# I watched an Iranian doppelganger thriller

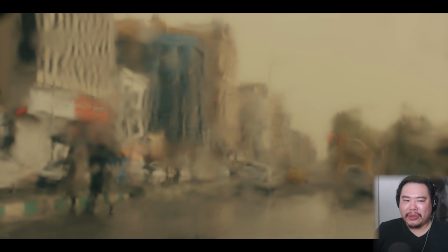1751s
Maybe that's where why she's alone in this pregnancy. She doesn't feel like she can provide for her kid. I think that might be something that's reflected in the doppelganger narrative, that she's seeing what she views as a successful version of her life, a successful version of her marriage, and like financially successful, but they also have a kid that they're raising. And in addition to that dynamic, when Jalal meets her doppelganger, she is interpreting, maybe subconsciously, maybe consciously, that they've fallen in love with each other, that this is a better version of her, that she can't reach, and in the absence of that, she doesn't know how to take care of her family, how to take care of her unborn child with this better version of her in existence, a better version that is perhaps spurned on by free will, that perhaps there was an active decision that the version of her that is Beta has made, that has made her a better person, or perhaps by dint of some innate human expression, that there's something wrong inside of her that won't allow her to have the success or have this nurturing, caring character that Beta has.
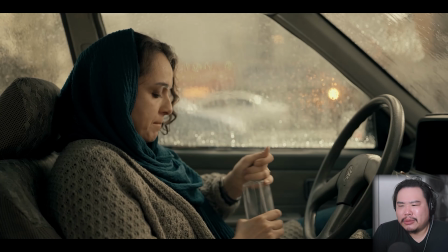1838s
Don't take the pill. Don't take the pill. Don't take the pill. Yeah, and this is like, you know, it's kind of like the exhaustion of the pregnancy and a desire to see the truth, but you can also interpret this as a desire to terminate the pregnancy, that she doesn't want the responsibility of this child anymore
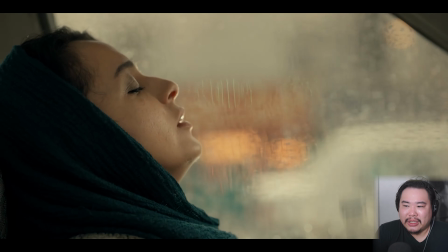1859s
in a world where she could possibly see herself as already
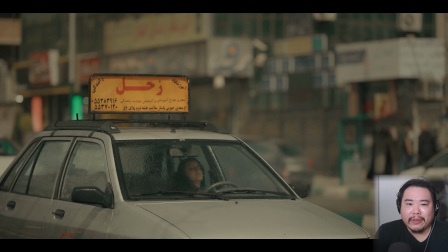1867s
an unfit mother for it.
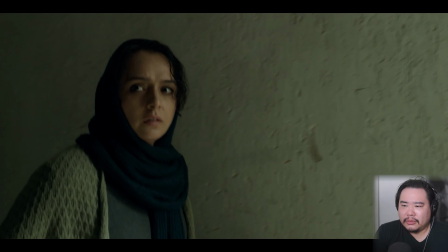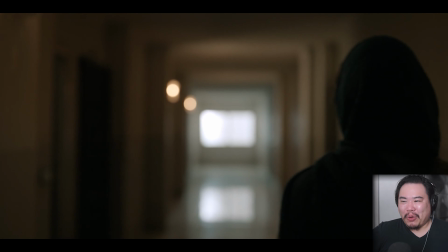1878s
They used a different color filter or something for the apartment now.
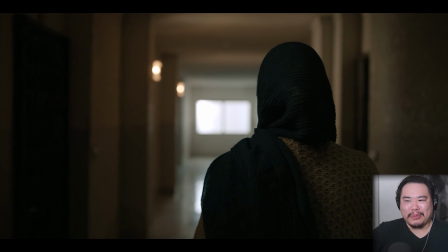1883s
It's actually a different color, like we've exited from the dream, even though it's foggy now.
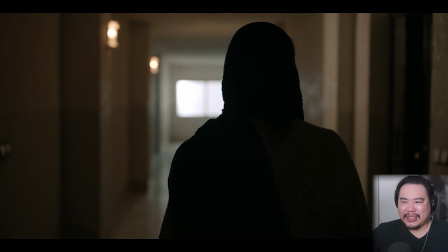1888s
It's like it's filmed with this soft focus, like a like she's in a drug state.
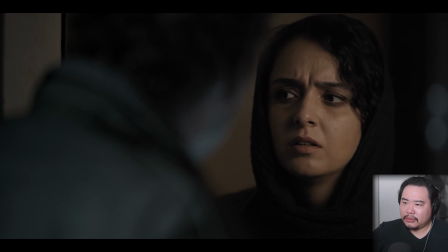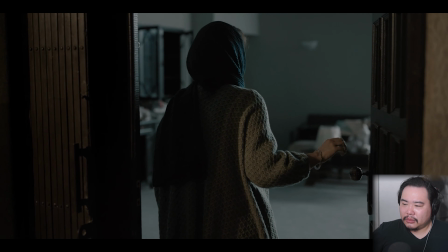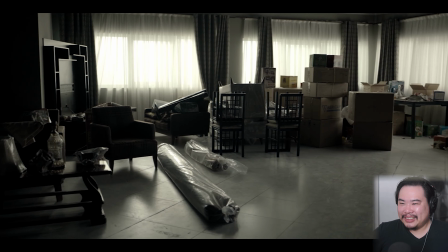1906s
Curiouser and curiouser. Oh no, oh no, don't do this to me.
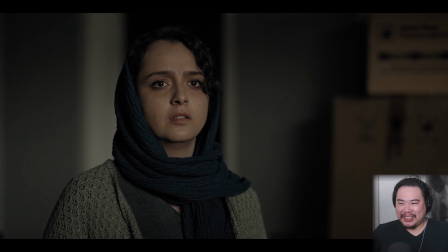1914s
Hey, boy. Subtractions. The doppelganger has been subtracted.
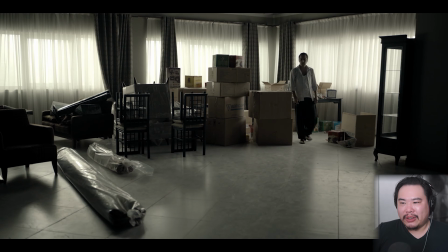1918s
No, they had to move because of his job.
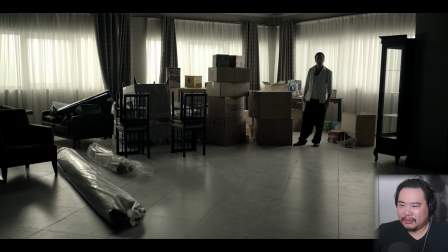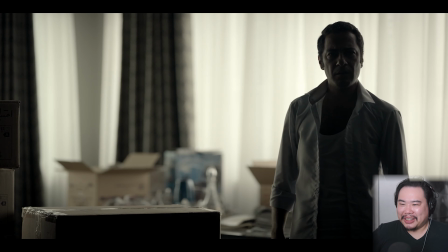1938s
Because he's in love with my wife.
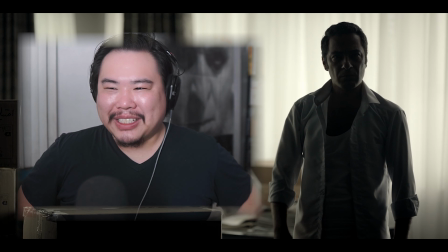1942s
I love that he's in silhouette in this. That somehow, even if he's the same, if she recognizes him, maybe he's different. Maybe the drugs have taken a different effect.
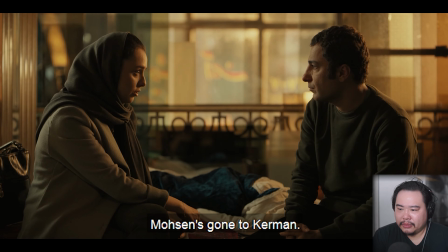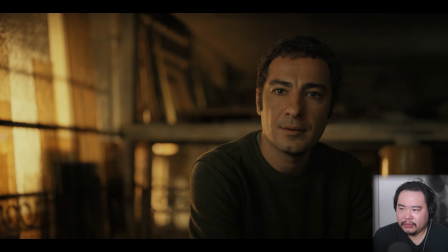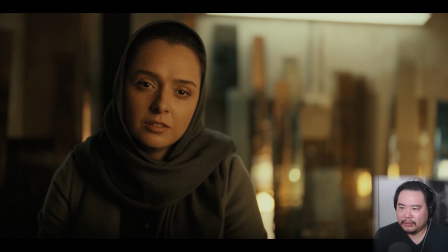1964s محسن رو نمیشناسی. نگاه به قلدر بازیاش نکن.
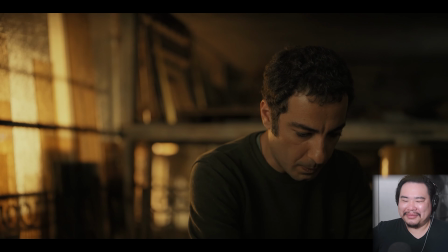1969s بدون تو اینجایی دیگه پاشو تهران نمیذارم.
Damn. Completely smote him. Mohsen's absolutely been destroyed by Jalal's chivalry.
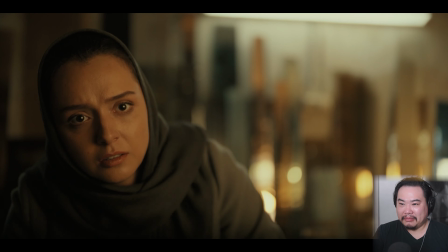1984s Jalal. خون میاد. الان بنده
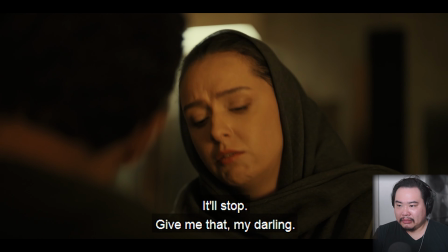1990s میاد.